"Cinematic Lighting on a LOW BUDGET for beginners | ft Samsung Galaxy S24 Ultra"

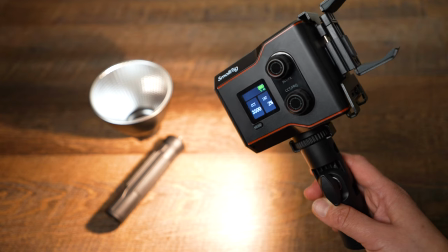This light is small so you can take it anywhere and the fan is fairly quiet. You can film indoors with it and outdoors.
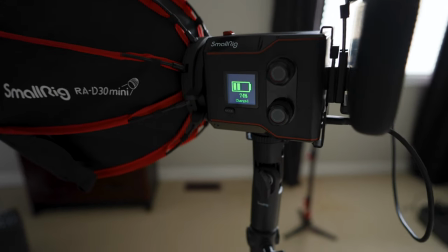You can hold it in your hand or place it on a stand. You can attach different light modifiers.
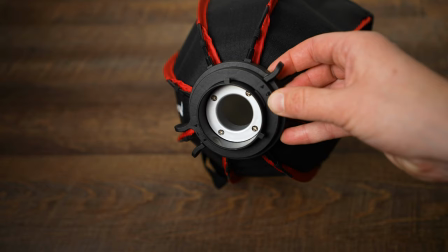It has two modes, cct and fx. I purchased Smolric mini softbox rad30 to get a very nice soft light. It has built-in battery that lasts 45 minutes at its maximum power and that honestly is a issue for me.
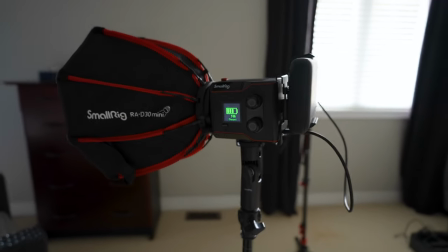So if you will be setting up the scene and need to do some filming, you will need a fast power bank as you will run out of the battery.
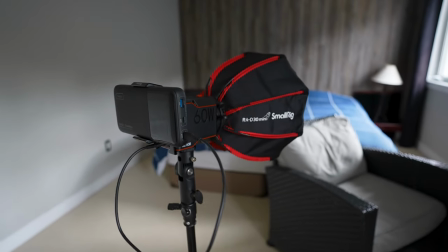I tried to charge it through a regular power outlet and charging brick but I couldn't use it as it was charging.
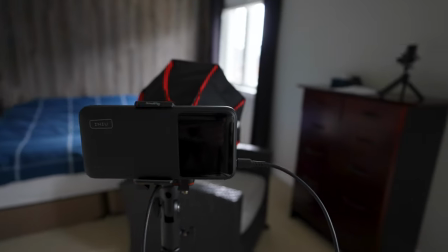It takes 3 hours to fully charge a battery. I wish it didn't have a built-in battery.
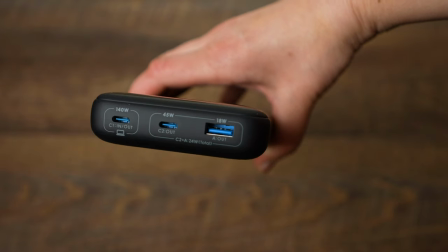I wish you could change the battery. So I invested in this 140 watts power bank.
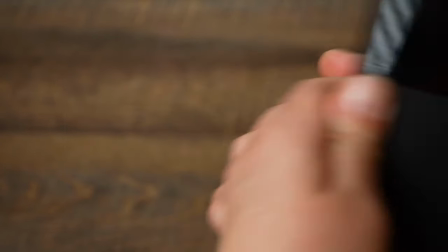I was planning on buying it anyways to charge other things such as my laptop and phone if I am in a location with no power.
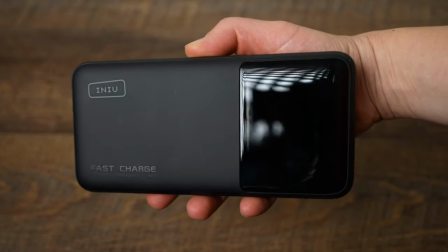This power bank allows me to charge the light while I'm using it. You will see me using this outdoors and on locations as I cannot really drag with me that huge studio light. This is good for, you know, run and gun. This is perfect light on the go. So this is the starting point of this setup.
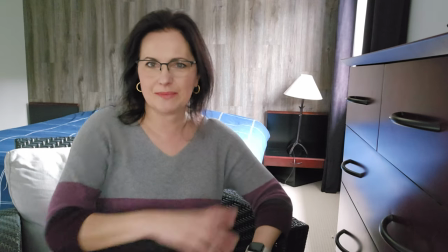Now, it's not necessarily looking that bad but that whole area is kind of bleached.
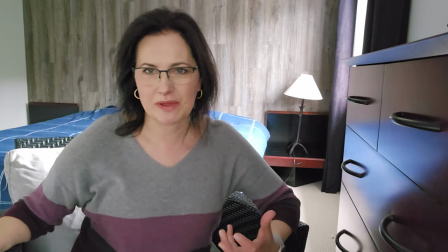It's just, we can get much better look. So where are we gonna place the light?
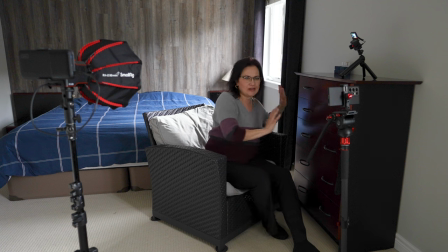First of all, as you can see from that camera, I positioned myself very close to this furniture because I really do like that reflection.
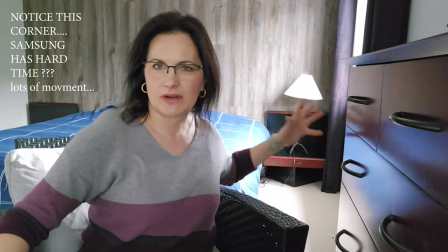But again, I'm not liking that overexposed area but I like that leading,
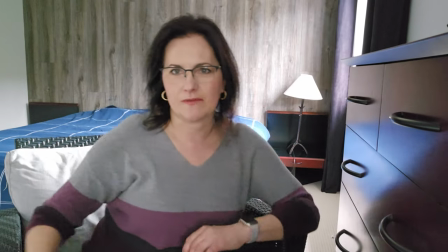kind of leading into that lamp and I'm sitting a little bit on the side. If I will be in the middle again, not that special.
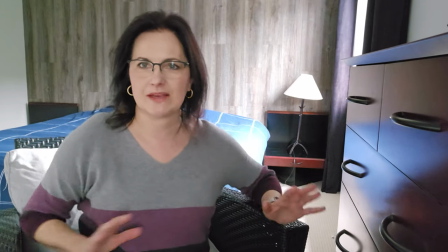You want to make sure that you are always a little bit balanced, kind of all over the place. So let me bring that light much closer.
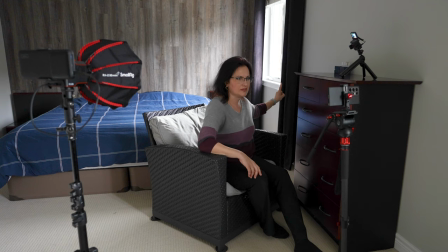Obviously I'm going to close blinds on that window. I will see how the blinds will look here.
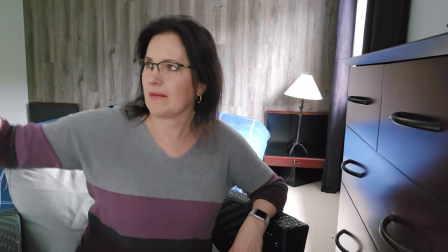But I'm gonna bring that light as close as possible to me. I'm gonna bring it from a little bit higher level pointing down.
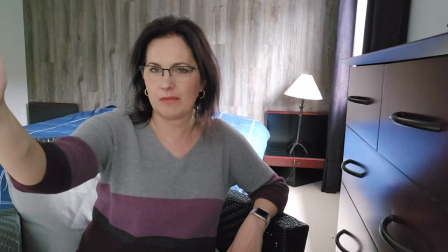I don't want it necessarily right in front of me. Probably on this angle. so I'll be right back.
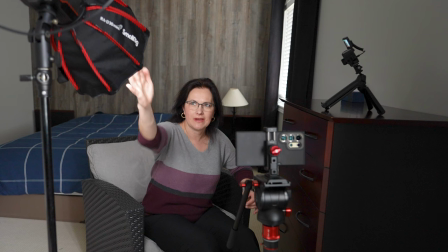As you can see I placed that light fairly close to me pointing down at me and the power is just very minimal.
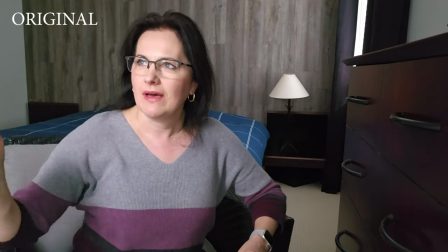We are getting some nice light from outside as well. So I have it I think at 9% right now.
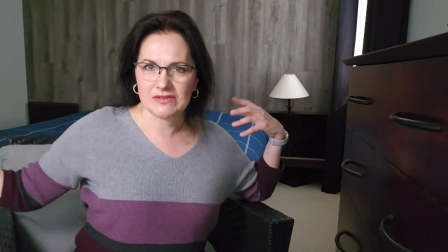So the light is lighting my face but everything is kind of still dual in a background and I think we can change few things around.
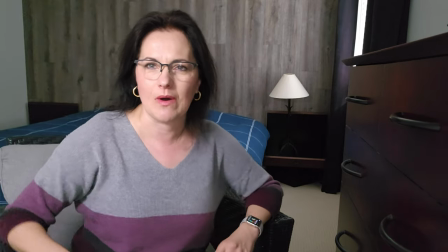So I'm gonna add some colors in a background. First of all that lamp will go on. I'm gonna make that a little bit warmer in a corner over there.
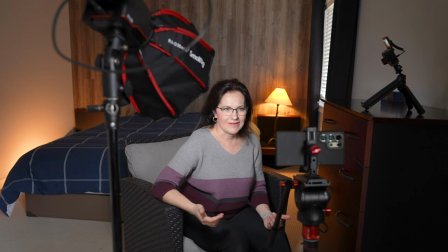So let's just go for it. Alright, I have tweaked a few settings here and there.
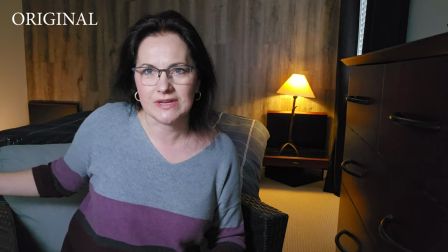So I added LED light there on the ground because I just want a little bit of an orangey, that warm look on the wall in that corner.
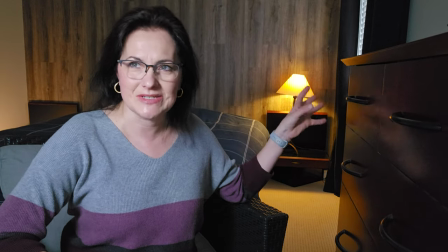The lamp is on. The lamp I can't dim it anymore. It's a very strong lamp.
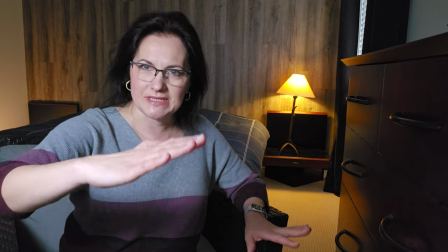So what I had to do, I had to bring the brightness on the screen on a smartphone a bit down so it doesn't look that beached even though it's still by my opinion a little bit too strong.
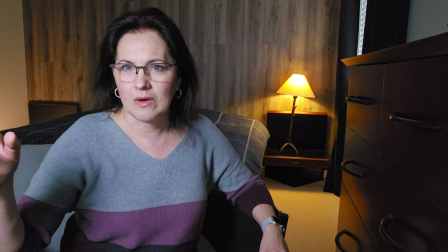So if you have a lamp which you can dim would be way better. To compensate, I had to increase the light on this small rig.
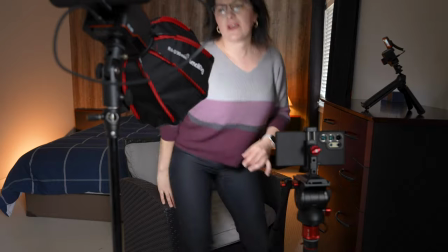So right now I'm at about 25% I believe. 27%.
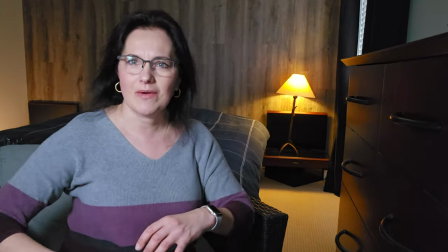And this is how you gonna get this look before you even color grade.
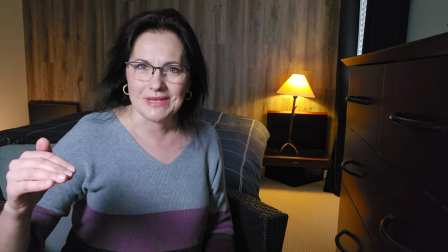Now I believe that the better look will be if I'm gonna be in a portrait mode. So right now this is just a regular video mode.
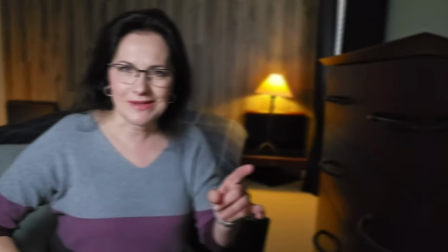Let me switch it to portrait mode. Now that I switched to portrait mode, the image got a little bit darker.
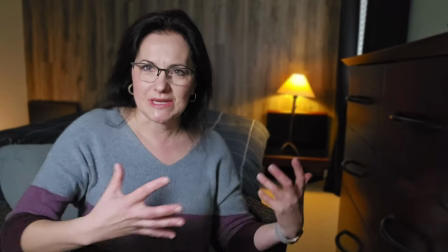So now the lamp doesn't look so overgrown. I'm separated from the background. There are two things I don't like.
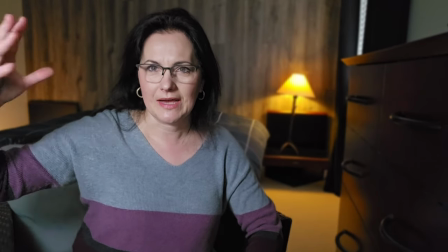First of all, this light is still very cool. I look very cold compared to the warm background.
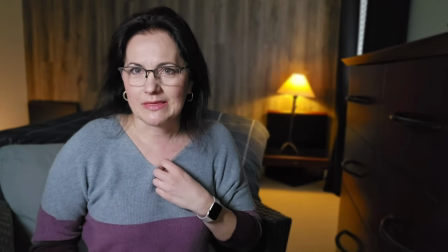I don't like the wardrobe either.
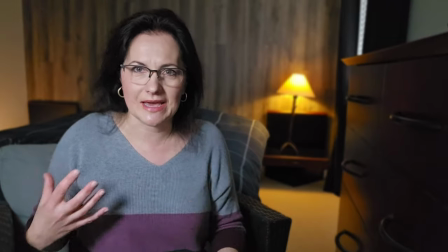I think I can go with some creamy look, lighter look that will even out this whole warmer look.
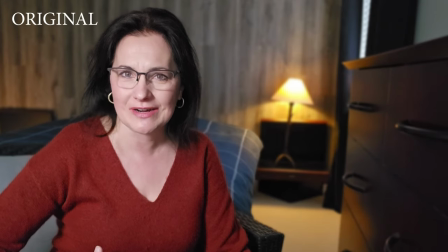So I'll be right back. After all, I didn't go with a light top, but I decided to go with a dark top and as you can see it nicely blends in because the warmth. It's brown, it's very warm and I brought that light a little bit to the warmer tones as well. So this is the final look. It doesn't all stop here though. Framing, composition, proper lighting will get you nice looking image but the final touches will happen in the post.
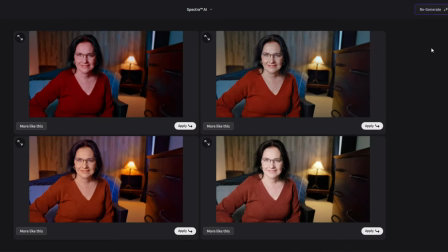I'm going to use color.io, a new tool for color grading. There are many cinematic looks you can tweak further.
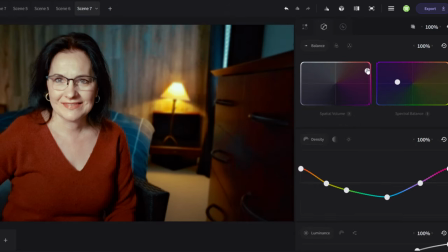You can create your own inhalation and soften the image if it's too over sharpened. I'm going to simply take still from the video, upload the shot there, choose the look I prefer, tweak it further and here is your final video.
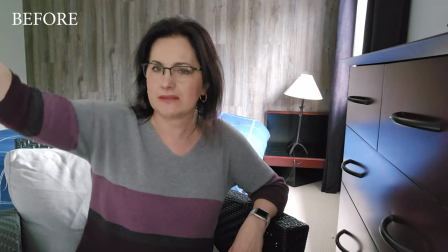This was before any light was placed in the room and this is after.
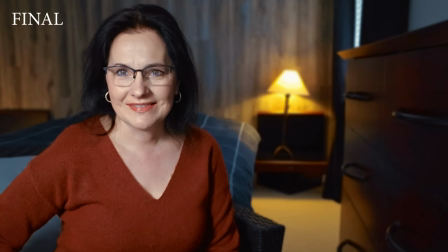Give it a thumbs up. Don't forget to subscribe for more. Say hello below and I'll see you in one of those next. Ciao. Ahoj.